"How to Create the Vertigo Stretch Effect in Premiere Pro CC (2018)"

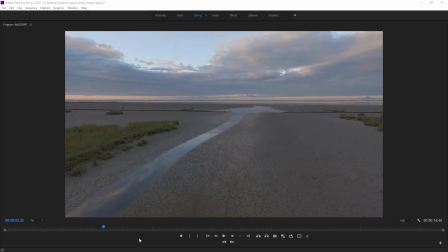(0:01)
Hey, what's up everybody? Adobe Masters here. And today I'm gonna be showing you how to create the Vertigo stretch effect. So basically what we have is this footage here, which is just some footage going backwards.
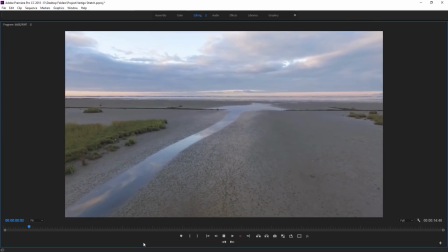(0:11)
And we're gonna be turning it into this sort of footage, which is footage that creates this vertigo effect.
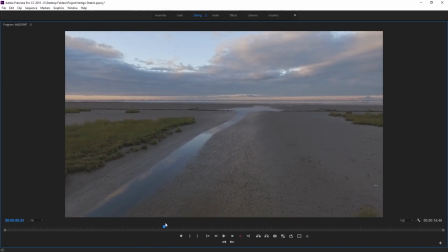(0:17)
So you can see this is very plain linear motion right here. Just, you know, a camera panning backwards.
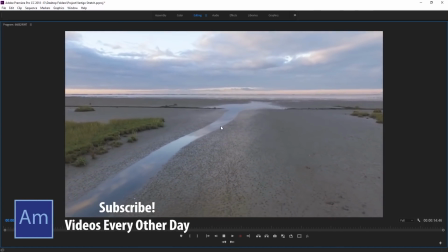(0:22)
While this one, it feels like two things are being stretched, and that's what the vertigo effect is.
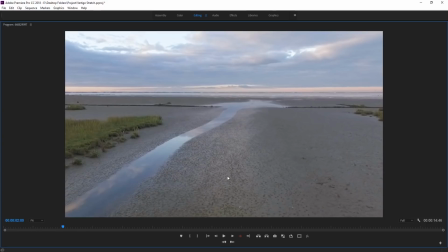(0:26)
It's when a physical camera moves backwards or forwards in space and the zoom goes the opposite direction. So if we're pulling away from the main subject or the main area, if we're going backwards, then we zoom in. If we're going forwards, we zoom out, and it creates this vertigo effect.
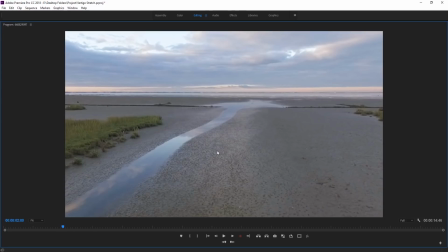(0:41)
It creates this because of the fact that we're creating these opposite motions and the depth of field changes as well.
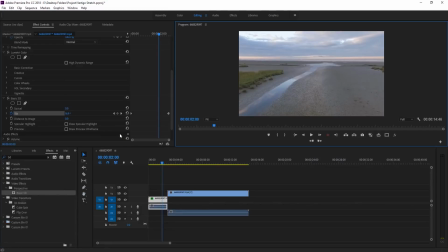(0:49)
It's best captured within the camera. However, you can recreate it in Premiere Pro. It isn't gonna be 100%, but it still looks pretty close and you can still get some of that those effects with it.
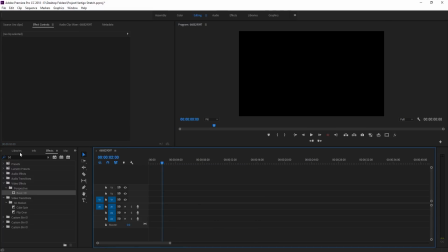(1:00)
So that's what we're gonna be doing today. Let's get started. First thing we need to do is just drag in our piece of footage.
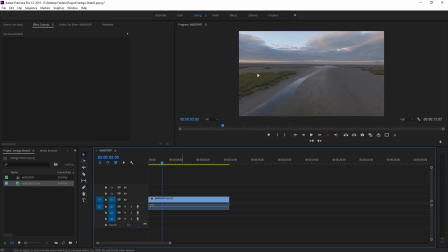(1:05)
So I just got this piece right here of this drone sort of going backwards over a beach. And what you want to do is you want to kind of trim this down to fit the effect. I'm going to go with right around 4 seconds. And I'm going to create the effect sort of in this 4 second range.
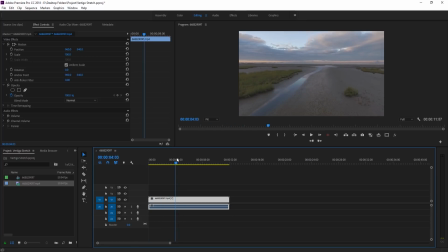(1:21)
And then we can edit it a little bit later to see what works best. And it's kind of going to be dictated by how fast the camera is moving. And you want to match the scale to that. So that what we're going to do next is we're going to go up here. We're gonna click on the piece of footage, go up here, and then to the scale button. We're gonna toggle that on, and then move forward to our 4 seconds.
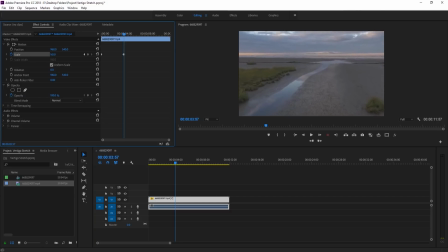(1:40)
We're then going to zoom this in to sort of match the movement backwards. Now, we don't really wanna go over 150. Just a little bit over is okay, but if you'll see, the higher we go, the more blurry this is gonna look. This is a great time if you have 4K footage to bring in the 4K footage and then edit this in a 1080p sequence.
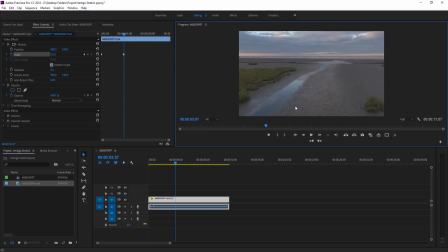(1:57)
That'll give you a whole lot more wiggle room to work with and you'll get a whole lot better of an effect. So what we wanna do right here is we want to take this and we wanna see if the motion is working right here. So you can see that the vertigo effect is being created right here. As it's moving backwards, we're zooming in.
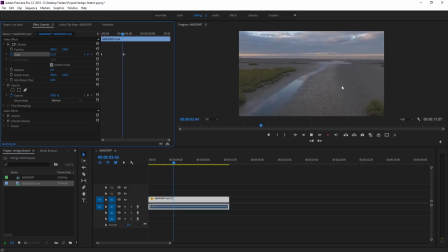(2:15)
However, moving backwards is sort of taking over just a little bit. So maybe we want to make this just a little bit shorter to sort of give this a little bit more of a strong zoom effect. And now you can see it's a little bit closer. The ground isn't, we aren't like panning backwards as much as we are zooming.
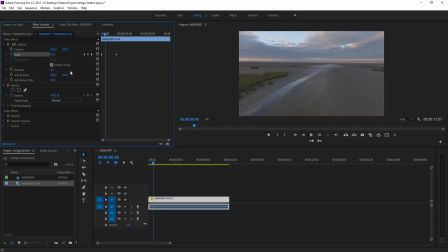(2:31)
We want to sort of get those in equilibrium. And as you'll notice, we can do this through two methods. We can increase the scale to do this, or we can decrease the time it takes, because the less time it takes, the faster it has to go from 100 to 155. However, if you go with the scaling greater, you're going to lose more and more quality.
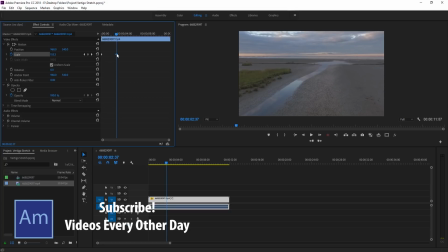(2:48)
So sometimes you have to be dictated by that and you need to make a shorter sort of vertigo effect. You have 4K footage, again, you'll have a lot more room to work with. So now we've got the basics of the effect looking pretty good right here.
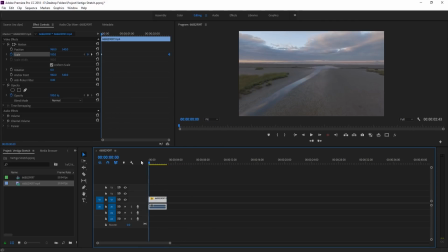(3:01)
So let's kind of go to the edge right here and just trim it off right like so. And so now we have this neat vertigo happening. Now, the next thing we need to do is we need to adjust the position. If you'll notice, the camera feels like it's going like this. It's going backwards and then sort of going to the left. What we're gonna do is we wanna make it feel like it's going directly backwards.
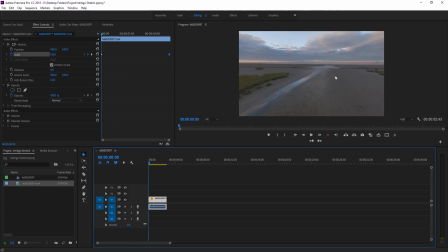(3:18)
So best thing we can do is we can find a point in here and then we can try to match the position over time. The good thing about us scaling in is that we actually have some wiggle room to work in the position. So if we move forward, we can sort of, I'm gonna use the left side of this lake here. And you can see it sort of starts right here.
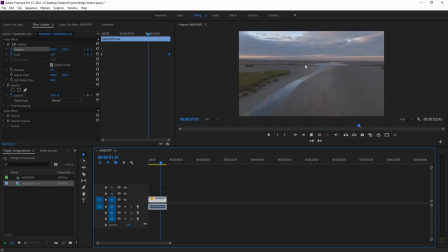(3:35)
And then as we move, it goes off to the edge just a little bit. So what we're gonna do is we wanna go to that very end keyframe, we can jump there, and we wanna move this back towards the left a little. And now play it again. And now you can see that the lake is staying relatively in the exact same place.
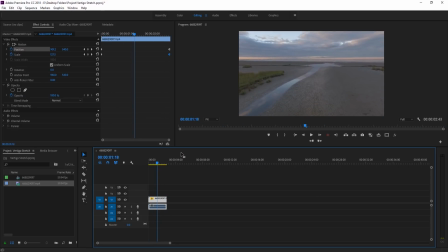(3:55)
So even though we're going backwards, the lake is getting bigger in place, and that's the sort of vertigo that we want to create. Now the next thing I like to do, and this is sort of like a final little touch, is try to recreate that compression. So we can create this zoom effect, and it almost looks perfect.
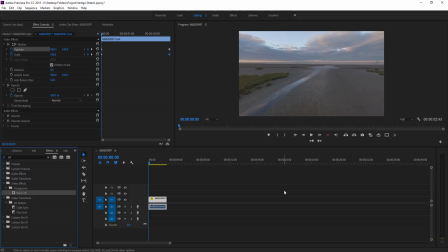(4:10)
But the problem is that whenever you zoom a lens in, basically the way the light works is that it compresses everything together. It makes it look like everything is on the same plane versus, you know, really 3D, like there's something here and something way back there in the distance. It makes it look like it's almost all right together. And so what I like to do is I like to add the basic 3D on here.
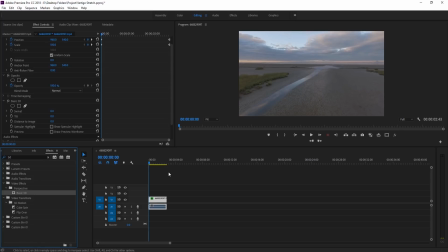(4:30)
What that does is it allows me to basically do a little bit of a tilt towards the camera as we do it. And you'll notice whenever we tilt it, we actually sort of manipulate the positioning just a little bit. We almost create that effect because it sort of brings the background closer to the center, and it does the same with this.
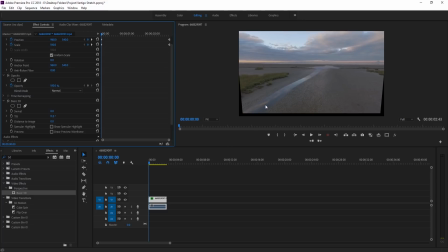(4:48)
So it makes it look like we're actually bringing those elements together. And so what I like to do is I go to the tilt right here, and then I move to the very end so we can use this jump keyframe right here to the very end, and I just tilt it towards us just a little bit. And you can see that's sort of away from us.
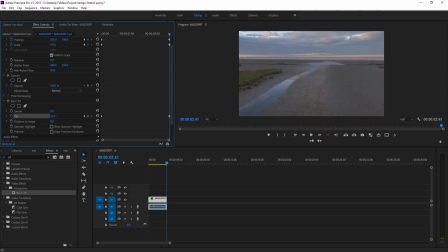(5:05)
What we're gonna do is we're gonna go sort of in the positives here, maybe right around to just 19, 20, 20-ish, right there. And what that's gonna do is it's going to add just a little bit of that compression back in. It's gonna make things feel like they're just a little bit closer to one another.
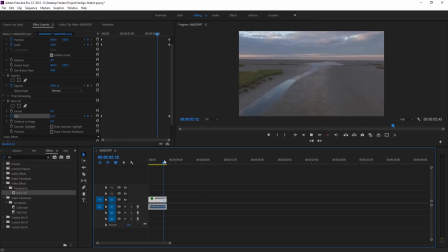(5:21)
And you can see that is basically the effect. This is what we have created through just a couple of effects. We've taken it from this basic piece of footage, which was just this dolly shot going backwards, and we've created this sort of vertigo effect. And you can do that with really anything that you want, as long as you have this constant motion going backwards.
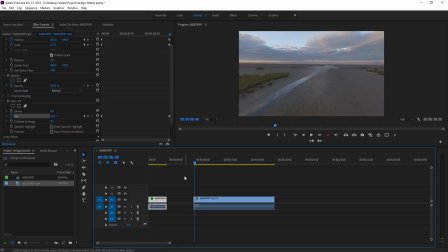(5:39)
The more stable a footage, the better it'll work, but overall, this is the basics of the effect.
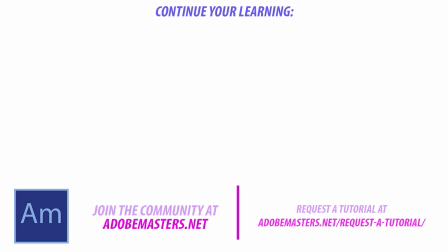(5:44)
Thanks everyone for joining me. If you have any questions or comments, go ahead and throw them in the comment section below or on our website at adobemasters.net. If you want to see more videos similar to this one, go ahead and hit the subscribe button. I make a video every other day on Adobe-related products. And until next time, guys, see ya.